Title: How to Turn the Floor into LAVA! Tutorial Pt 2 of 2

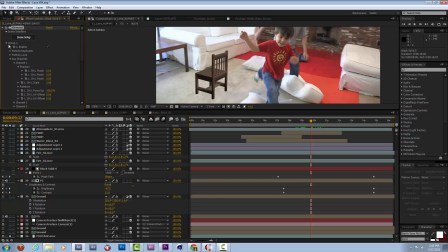37:12 So we'll go to our lighting setup under render settings.
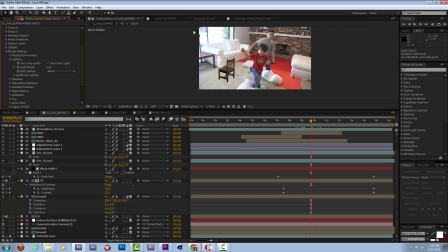37:22 It uses the comp lights, so I could create a light here and point it at the chair and some ambient and point it at
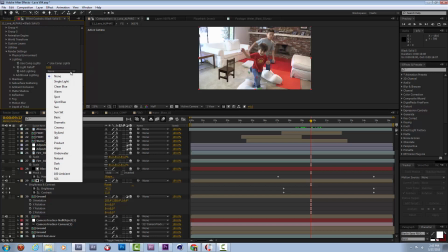37:29 the chair, but I'm going to try my luck with one of these built-in lighting looks.
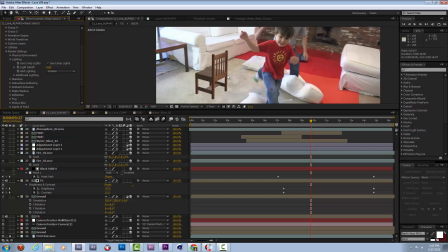37:36 I'm going to start with cinema. So it looks like it added a little bit of light on it. If I go to the additional lighting controls, you'll see that I can rotate this lighting all around my chair. So when you rotate the lighting, you can kind of get the sense of what each of these presets does.
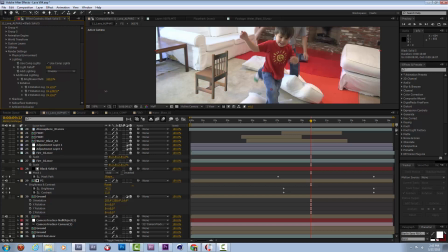37:54 The cinema one seems to have one light that's kind of bright, one that's a little bit cooler. And so if I look at something like this table, it looks like it's kind of bright on top, a little bit dark in the back,
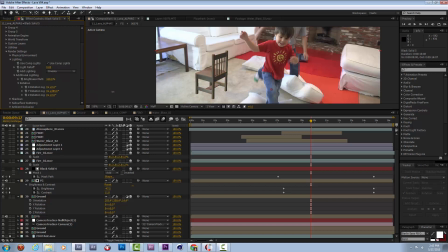38:09 and I'm going to see if I can get something that kind of balances to look a little bit like that. That seems to work all right. If I rotate this lighting up a little bit, maybe rotate the whole thing. Now I feel like that's generally what is supposed to be happening.
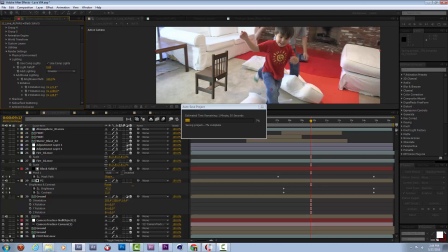38:29 It's bright on the top surface, dark on the back faces, with a little bit of bleeding in light, which is kind of neat.
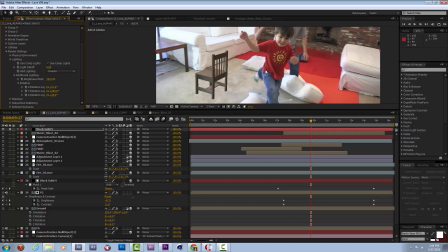38:37 This chair is going to be a really small part of this animation, so I'm not really worried about its look being perfect.
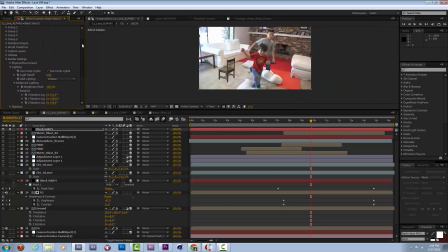38:44 It's not a really big feature, it's just something extra for fun. So let's dial back to our group 1 aux channels, channel 1 info. The chair still looks a little small,
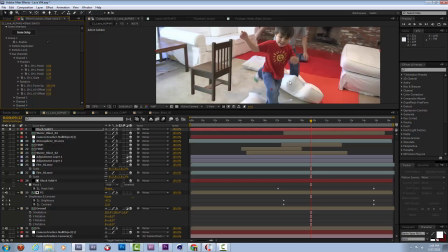38:56 so I'm going to scale it up to look like it's the size of a chair that might be one of James' toy chairs or, kiddie table chairs. We'll set some keyframes for the position, some keyframes for the rotation.
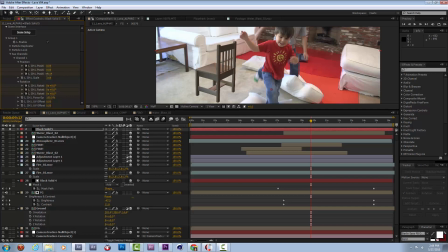39:14 I'm going to move it a little bit closer to this
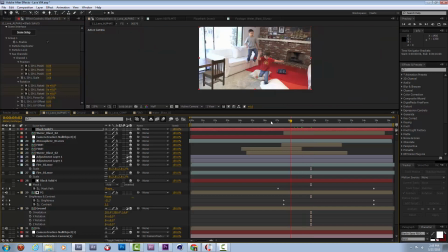39:19 table, like it was sort of scooted up to the table. And now, as the camera comes back, because it's tracked nicely to the camera, you almost don't really notice it at first because it just looks like part of the scenery.
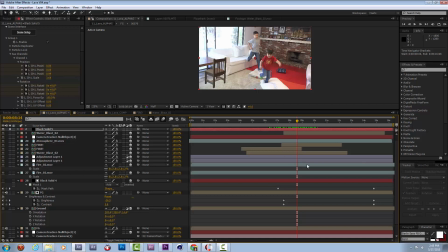39:33 What's going to happen, though, is I would like it to, over time, be rotating kind of backwards and sinking into the floor.
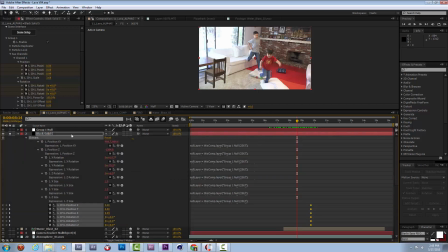39:41 So I'm going to look at where I put these keyframes. I pressed U, by the way, and that revealed all of these keyframes on this layer. I'm going to say right as it gets revealed, it's standing up nicely. And then starting around here, I would like it to start to lean back and sink into the floor.
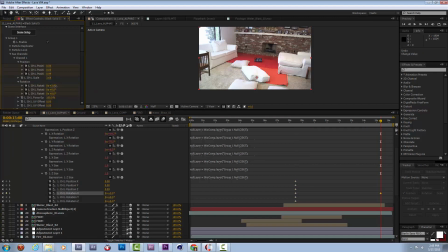40:01 So I want it to rotate backwards in X, which is great, and be sinking into the floor. So I want it to rotate about that far back. I'd like it to start to kind of move down all the way under the floor,
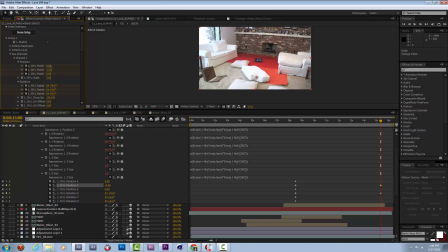40:19 but I also want it to drift forward a little bit because that's the way our lava is moving, and I want it to drift a little bit outward just so we get to really see it. And then all of that combined with it sinking down into the floor.
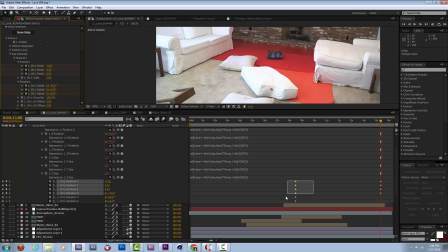40:35 So kind of a fun effect. I can turn these into ease keyframes with F9.
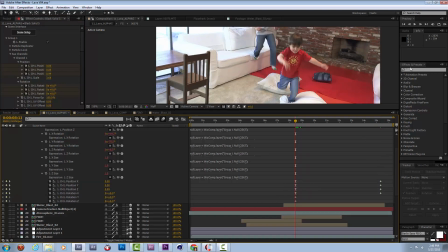40:43 And then you'll see that the chair is sort of there as the kids run past it.
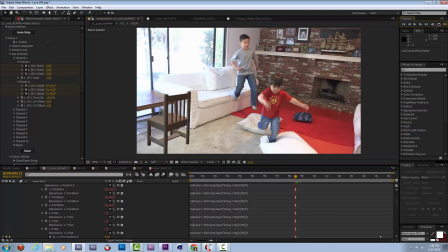40:49 I'm previewing all these with everything else off just so I can really focus on the chair. So as they run past it, it starts to sink into the floor.
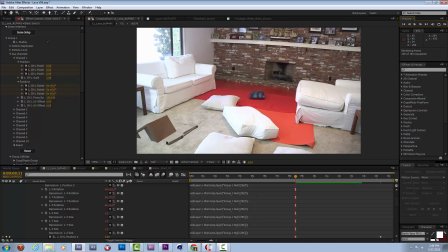41:02 And disappear.
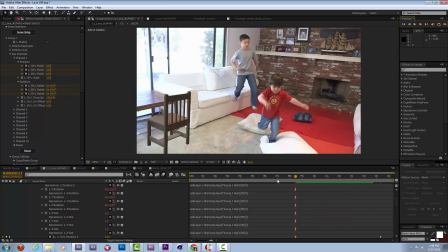41:06 It's a little slow. It could be a little bit faster. And one thing that's going to help it a little bit is it's very linear right now.
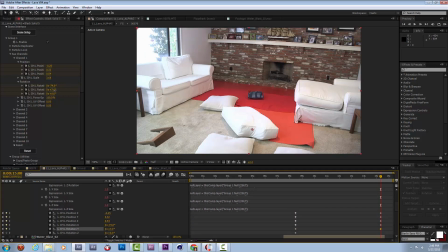41:13 I'm going to have the whole thing rotate about its y-axis a little bit as this is happening. I think that'll be kind of cool.
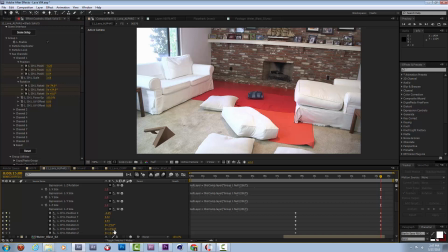41:20 And I'm going to have it move all the way underground, position all the way underground. And I'm going to also have that all happen a little bit faster. So I'm going to drag these keyframes forward a little bit.
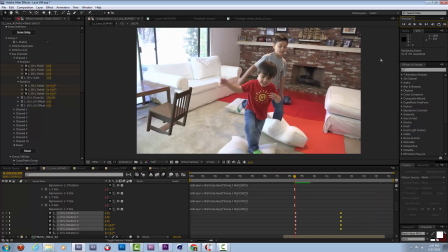41:36 That way the boys are jumping down, stuff is happening. That chair is just sinking into the ground behind them.
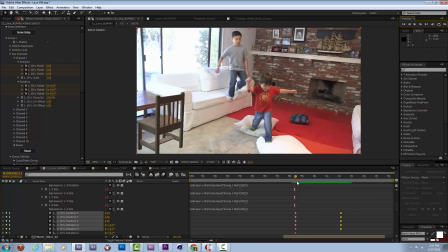41:48 I think that starts to sink slowly, gains a little momentum,
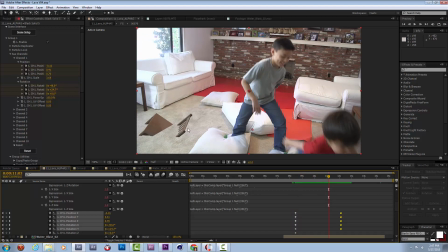41:52 and then I think that in real lava physics, it would sort of start to hover around here a little bit. So I'm going to change these back to ease keyframes, reveal
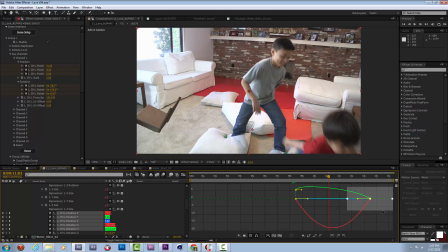42:05 the little curve for them, and make it so this last part, all of these curves are a little bit more stretched.
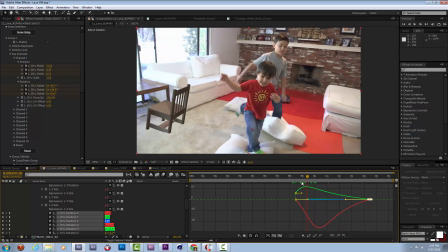42:13 So it gains a little bit of momentum like when it breaks the ground of lava,
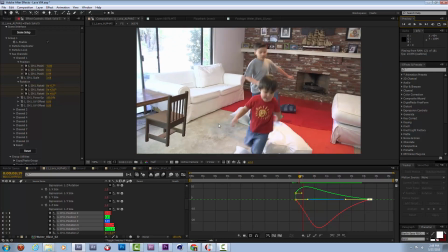42:19 but then it kind of really slowly sinks, kind of like it's getting harder to sink, like in quicksand at some point.
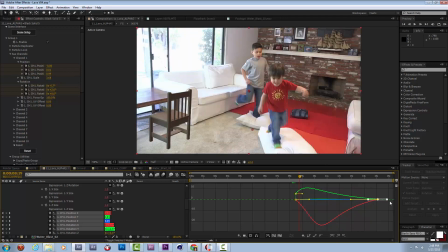42:25 So it's just, I can stretch it out a little bit more now because this part is so accelerated. It's the Y rotation. Should start at 0. There we go.
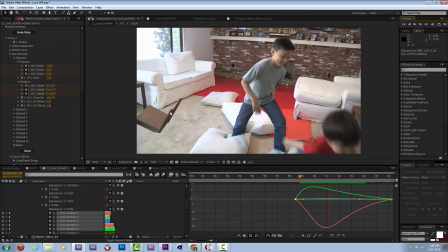42:45 So that chair is just kind of sinking in the background. I kind of like the look of that.
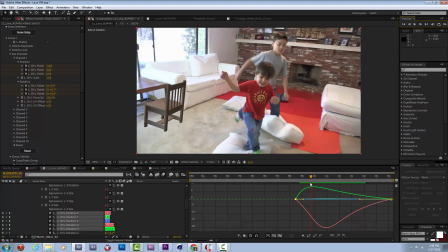42:52 Great.
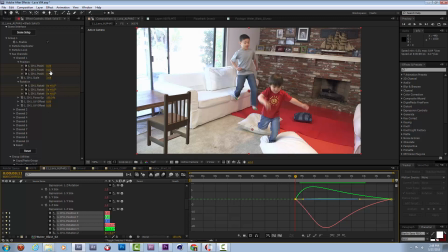42:54 This whole chair, I can, as a start position, maybe move it farther forward into frame.
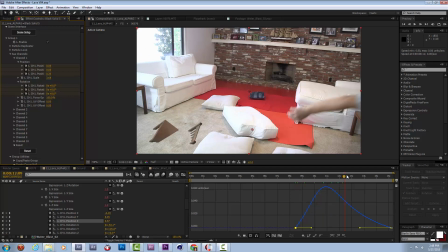43:02 Make it a little bit more noticeable. It'll just sink in place now.
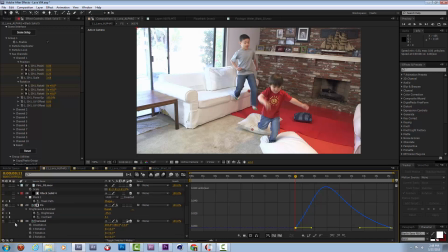43:09 Okay, the basics are done on the chair, so I'm going to turn off these solo switches and see what the whole comp looks like now.
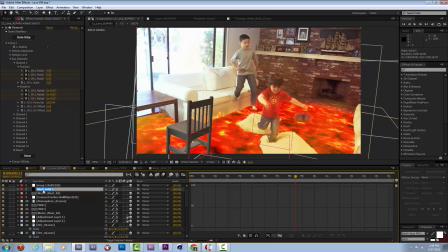43:17 Let's move this layer, which I should maybe rename element chair. Save. Now element composites all the 3D stuff technically on one 2D layer, so it needs to be in the right layer stack order,
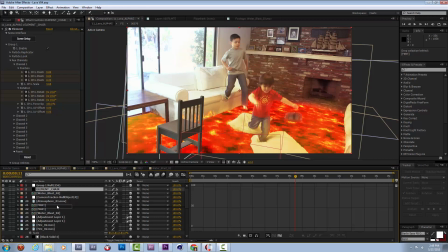43:34 in which in this case is down below the atmosphere, below the little added fires, and below the lava blast. So that already starts to blend it in a little bit more by adding in some of the glow in front of it, which is great.
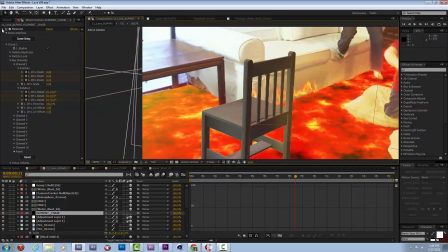43:50 I'm also going to now take a look at some of this stuff. It's being keyed by Keylight right now. I can play with those settings a little bit.
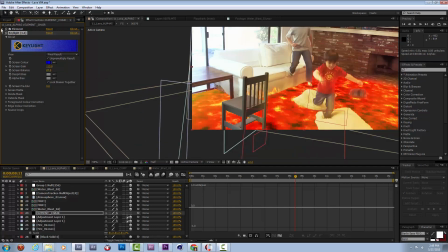44:02 It's a very straightforward blue key, which is nice, so it comes out really easily.
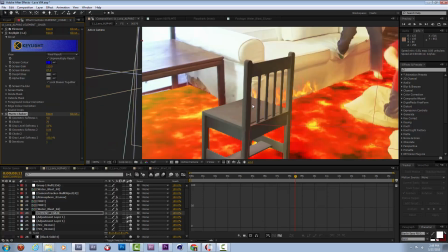44:07 But I'm going to do a matte choker on top of that just to soften up some of these edges a little bit. And also,
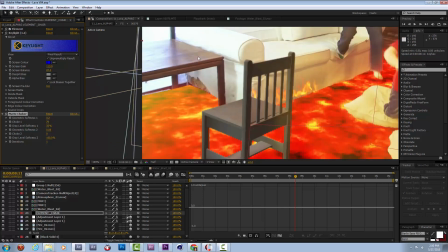44:21 yeah, let's give us a little bit of a better look. I'm going to try to tint this chair to match the colors of this table over here, and I'm going to
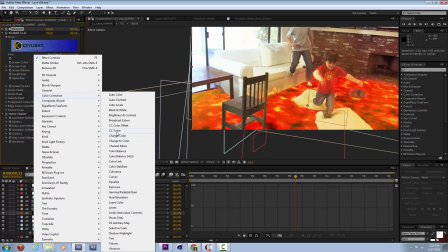44:32 add a toner to it,
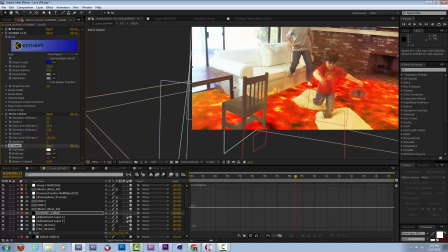44:34 whereby I grab values directly from the table. So its mid-tone is sort of in this brown realm. Its highlight is sort of in this bluish, reflecting the sun realm.
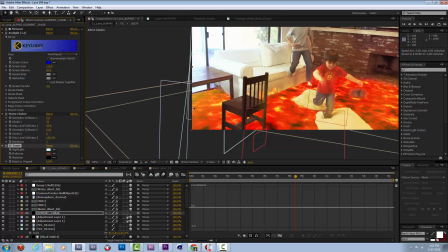44:53 its darks are kind of, I know it just sampled itself, but just want a black from the scene that kind of matches. I'm going to turn up the lighting effect in here on the element side.
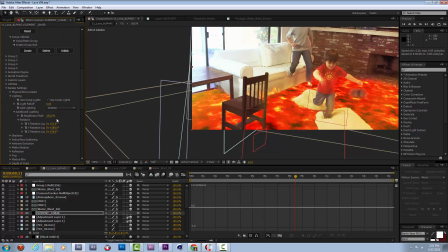45:09 Let's go back to that lighting brightness multiplier. Let's turn that up. What that's doing is just adding a little bit more light to the top here. I want it to sort of look like it fits in that realm.